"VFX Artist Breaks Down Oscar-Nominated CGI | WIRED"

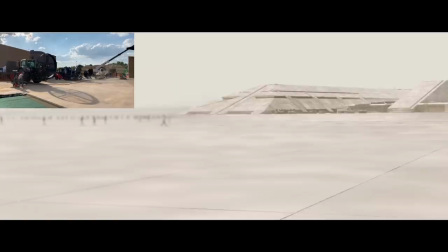4:08 But as they say, no pain, no gain. And as a result of it being sand-colored light bouncing onto the actors instead of green or blue light, once the compositor was done with their job, the shot just looks completely natural, as if you shot it right there in the desert.
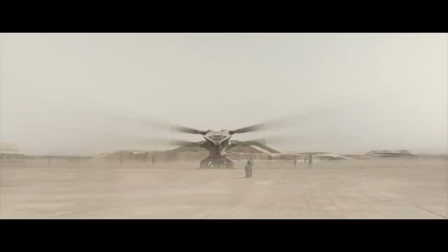4:23 The dragonfly-inspired flying machines that they fly on Arrakis are called ornithopters. And the production actually built a bunch of life-size, full-scale ornithopters so that the actors would have something to sit in and touch.
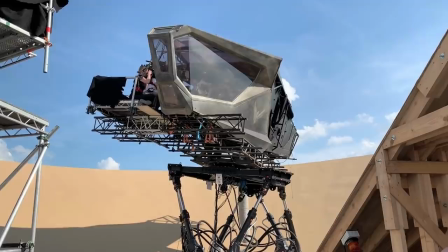4:37 And they would fly those things around on cranes or attach them to motion bases, which are these big mechanical hydraulic machines,
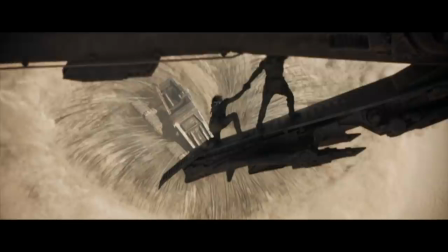4:45 so they can move them around and have the actors actually believe that they're flying around in these things.
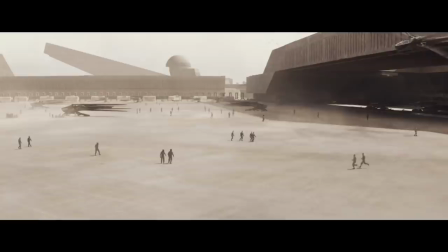4:51 For scenes that required digital ornithopters,
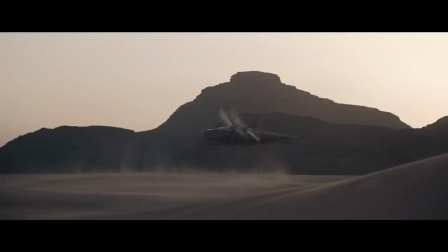4:54 the production still went through the trouble of shooting real helicopters in the shots, and then they replaced them with the digital ornithopter.
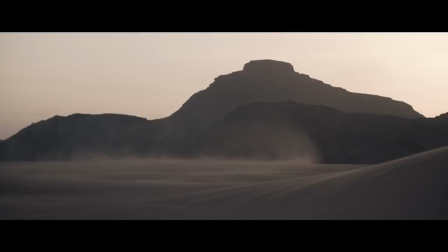5:02 Now, you might say, well, why did they go through the trouble of shooting a real helicopter?
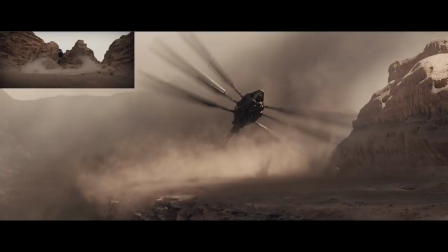5:06 Well, by doing it that way, we make sure that the shot looks plausible because it was something that was actually filmed for real.
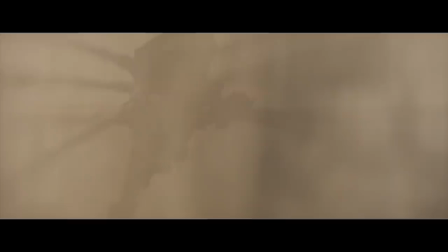5:14 The imperfections in the camera motion and the vehicle motion, they all kind of tell our human brain that it's real.
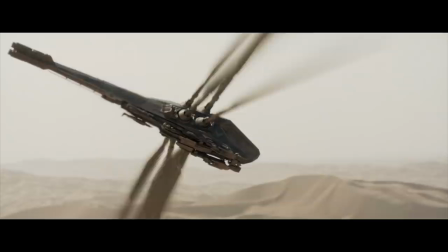5:21 The shot really looks plausible because of the fact that the ornithopter's
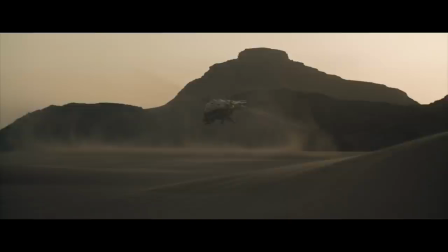5:25 motion is based on a real helicopter and the camera is moving in the way that a real camera would move.
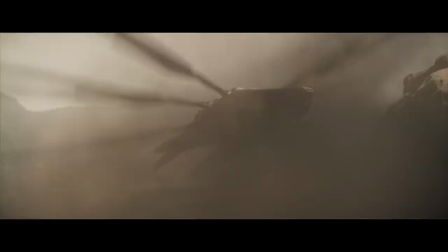5:30 And the imperfections involved in all of that really would be impossible to create by a visual effects artist from scratch. The giant city of Arakeen was actually built as if they were designing a real city in that real environment.
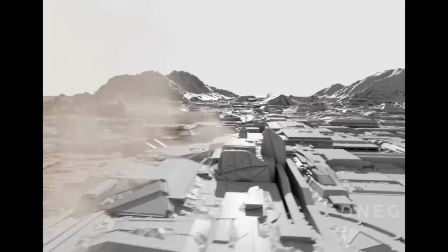5:44 You notice that there's not a lot of windows in there to keep the heat out.
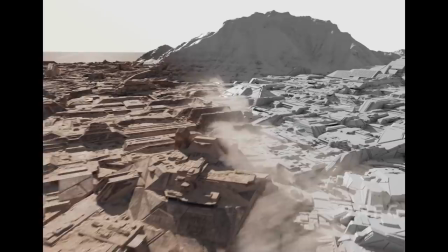5:48 They even went as far as to figure out what the flow of the wind direction, given the surrounding geography,
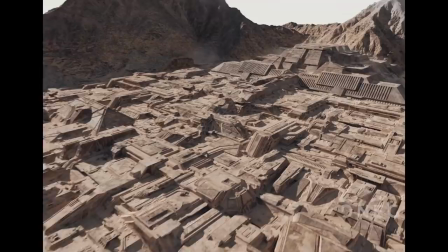5:53 would be, and then placed sand in spots where it would actually naturally accumulate based on that wind. And when the visual effects studio D-Nag built the city, they also had to build it with destroying it in mind,
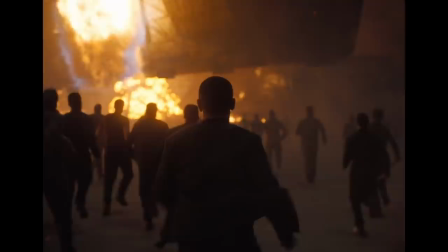6:07 because the Harkonnens were going to come and unleash missiles and a giant laser on it and tear it apart.
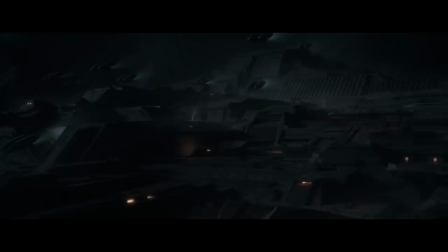6:14 The scale of the world of Dune was incredible and the director Denis Villeneuve, he was telling me a story about how when he was working with Jessica Ferguson and she was acting in one
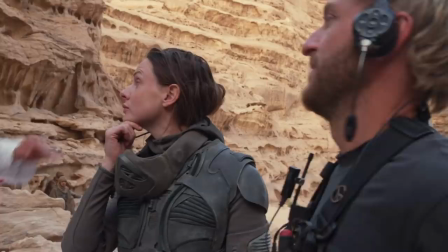6:24 of the final scenes in the film where they're facing off against one of these giant sandworms and he kept directing her to look higher and higher and higher and you know she's a great actress. She did it.
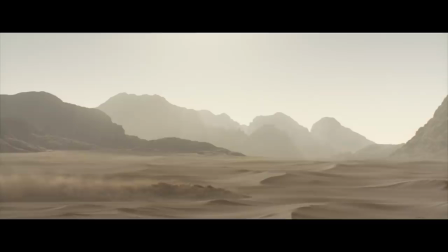6:35 But it wasn't until when the final movie was on the big screen in front of her that she came to and said, oh now I get why you're asking asking me to look that much higher.
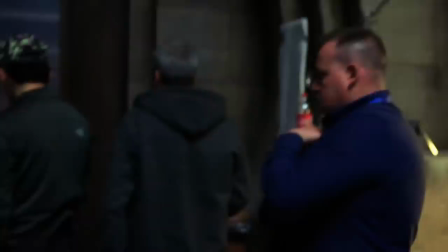6:43 Those things are huge, right? Everything in the world of Dune is giant. So the entire team really had to do what Rebecca was doing on that day.
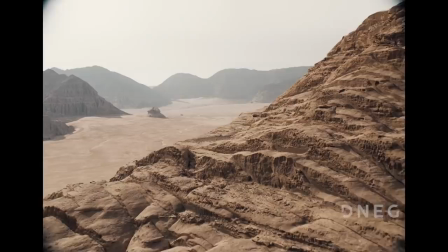6:52 They're imagining in their heads, whether it's the sandworms or the cities or the spaceships, they're having to imagine in their heads how giant all this stuff is when they're filming the actual movie.
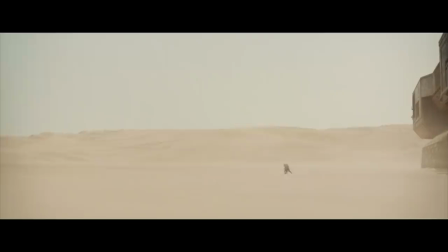7:04 As the sandworms close in on us, the sand kind of begins to liquefy around the actors.
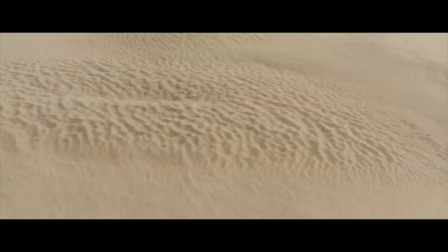7:09 And when I was watching the movie in this scene in particular I was wondering like how did they do that in the computer it's so good and it turns out they did it for real the special effects the physical effects team they buried a steel plate underneath the sand and then vibrated it
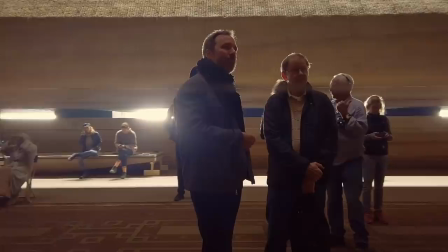7:24 intensely and that created this really cool pattern on the surface and caused the actors to really sink into the sand
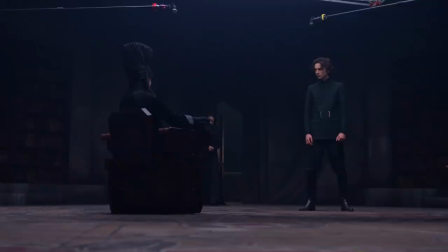7:31 Dune was a film where not only was the directing and acting superb but all of the crafts visual effects,
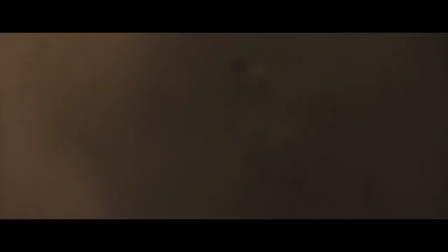7:38 special effects, cinematography, sound, music,
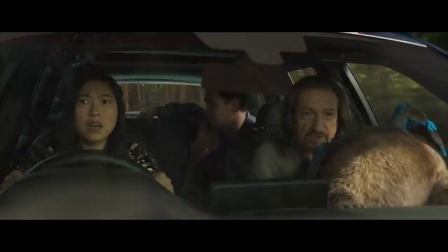7:41 they all worked together and they clicked in a way that really every craft elevated every other craft to create a work of art.
What happens if you don't stay in the pocket? The forest eats us. Eats us? What does that mean?
Shang-Chi and the Legend of the Ten Rings really belongs on this list because of the fantastical worlds that are created really from scratch in the film,
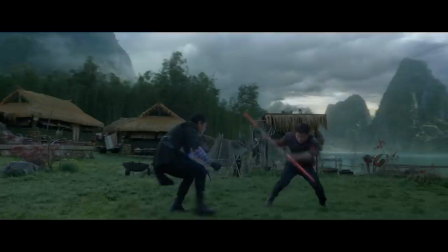8:02 along with a kitchen sync variety of characters and natural effects that are in the movie.
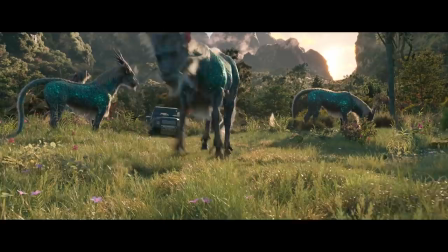8:08 Even though the worlds themselves were oftentimes fully digitally created,
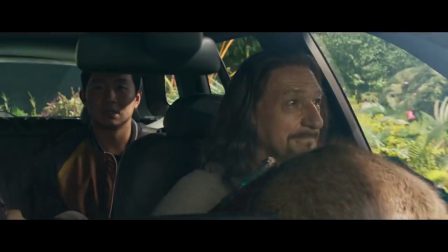8:12 the team opted to shoot real people or real vehicles in a field instead of creating everything from scratch.
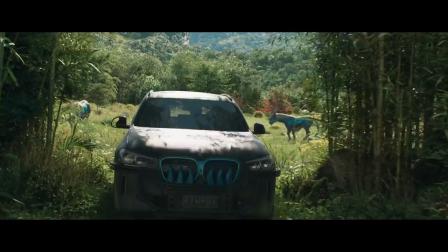8:20 And a good example of this is our introduction to the mythical location of Taolo.
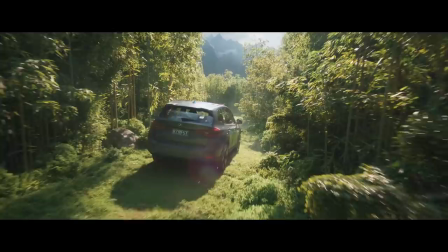8:26 We follow a car through, you know, a few bamboo shoots that they had there on stage,
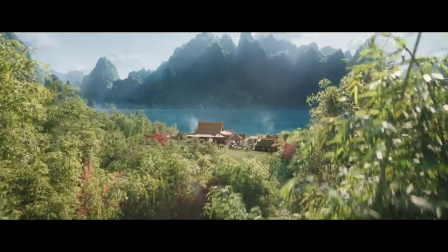8:31 but you look at the final film and it's a giant bamboo forest of the lake and mountains, right? And the reason they do this is because if we have reality to test ourselves against,
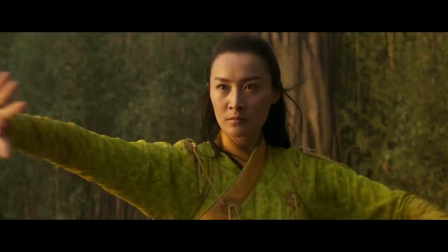8:42 that helps us make the end result look as real as it possibly can.
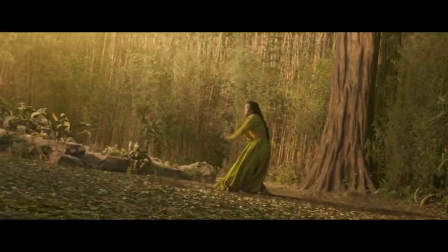8:47 The martial arts work in the film is beautiful and it is augmented by swirling leaves
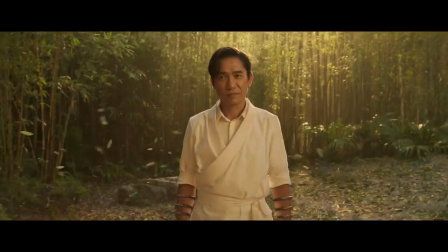8:52 and dust that help to make really magical choreography look actually magical.
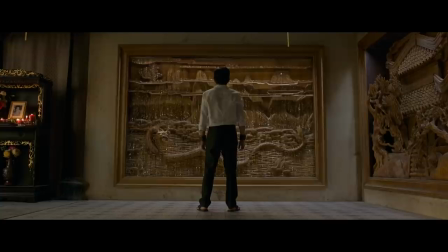8:58 One One of my personal favorite moments from the film, even though it's really short, so beautiful, is when water starts to emanate from a room and hangs in mid-air,
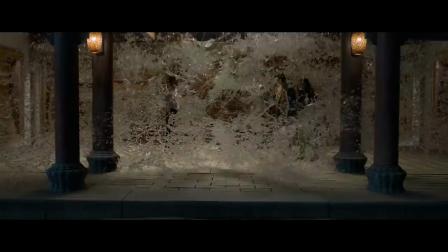9:06 and the actors actually get to interact with it in a way that is just beautiful and emotional.
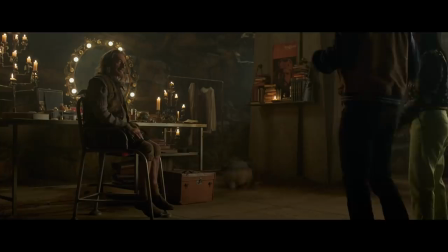9:12 There are a lot of really fun mythical characters, including Morris, who's Ben Kingsley's sidekick.
What the hell?
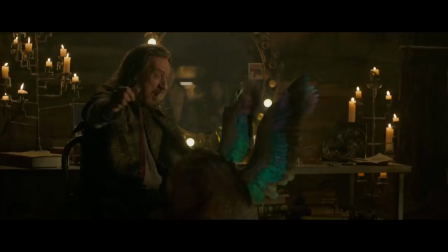9:18 Oh! Oh! What is that?
Who manages to somehow be extremely cute and funny, despite the fact that he doesn't have a face.
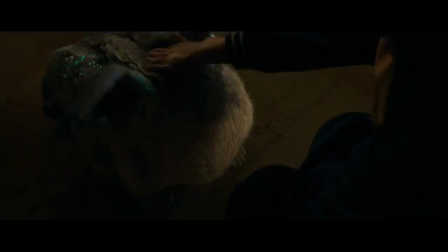9:26 Now for animators that are the ones responsible for bringing these characters to life, bringing that level of emotion across without the character having a face is a pretty tall feat.
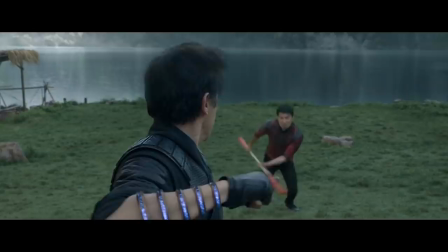9:36 Not all of the visual effects in Shang-Chi were of the fantastical variety. Some of them were more invisible. For example, some of the more elegant and long stunt fight scenes involved stunt actors and martial artists doing the fights.
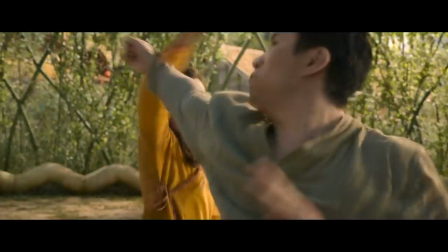9:50 And then the teams use deepfake technology, artificial intelligence-driven technology,
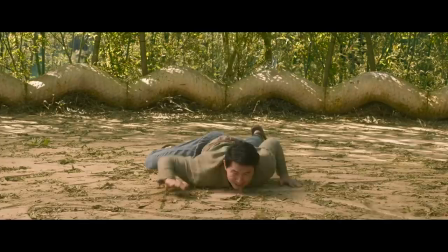9:56 to take the faces of our hero actors and transpose them onto the martial artists.
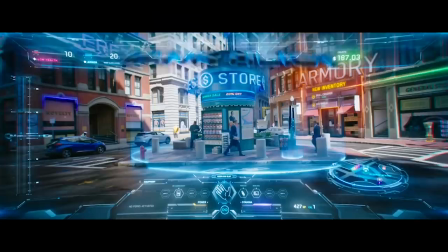10:02 All of that combines to make Shang-Chi a fast-paced visual spectacle that really has the kitchen sink's worth of visual effects techniques in it.
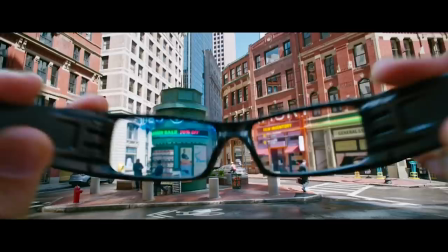Free Guy, which largely takes place inside of a video game in a fictitious city called Free City,
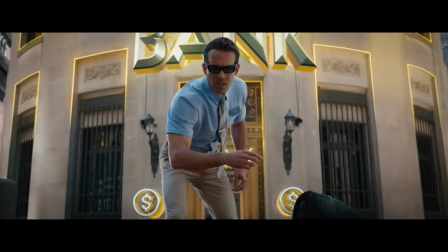10:23 makes some really great deliberate choices to blend the line between reality and the digital in a way that the hero character,
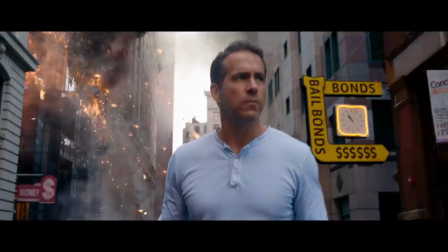10:32 whose name is Guy, played by Ryan Reynolds, that he doesn't notice.
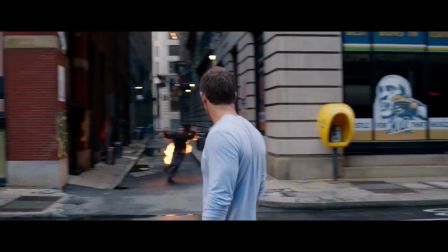10:36 Everything that's happening around him, no matter how insane it is, buildings are exploding, people are running around on fire, it's just part of his everyday normal experience. And it really creates a unique concept. And that uniqueness is something that the Academy really responds well to when nominating a film like this.
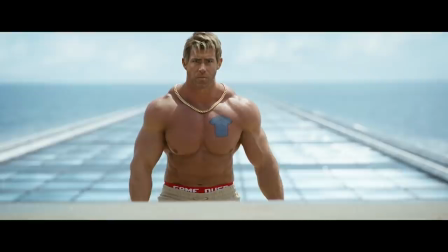10:53 Towards the climax of the film Guy faces off against a super muscular adversary named Dude.
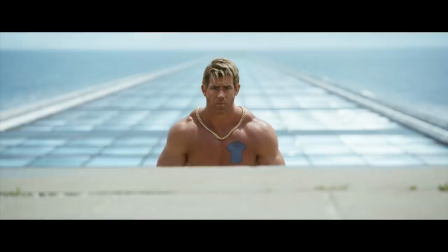10:59 The joke is that Dude is a version of Guy. They actually shot a real bodybuilder as a foundation.
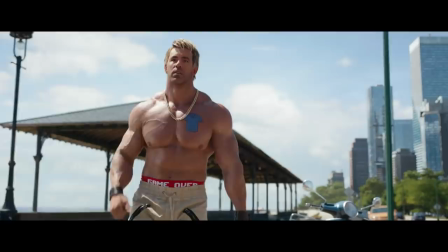11:07 Visual effects artists got to work on taking footage of Ryan's face and swapping it
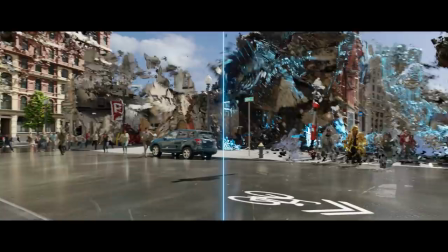11:12 onto the bodybuilder to create the seamless illusion that Ryan was fighting a muscular version of himself.
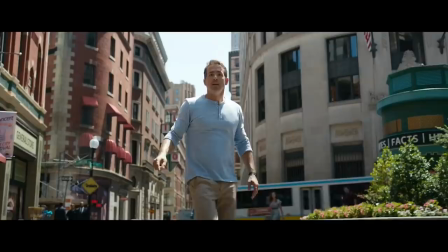11:17 Free Guy was a great example of a combination of technology and creative choices coming together to make something that we really haven't seen before.
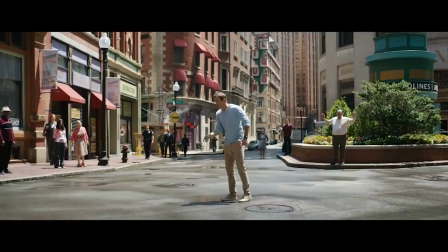11:25 It's fake! We don't matter! That building! That's fake! This street!
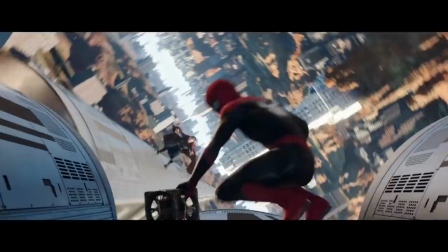11:30 It's fake! That car!
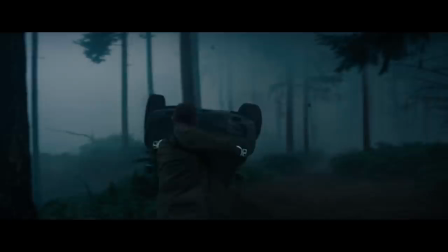11:34 The thing I love about this list of nominees is that every one of these films is on here for a different reason. And they all made great choices about which techniques and tools to use to tell their specific stories. And I really enjoyed watching these films and talking about them. And I hope you enjoyed learning a little bit more about how they were made.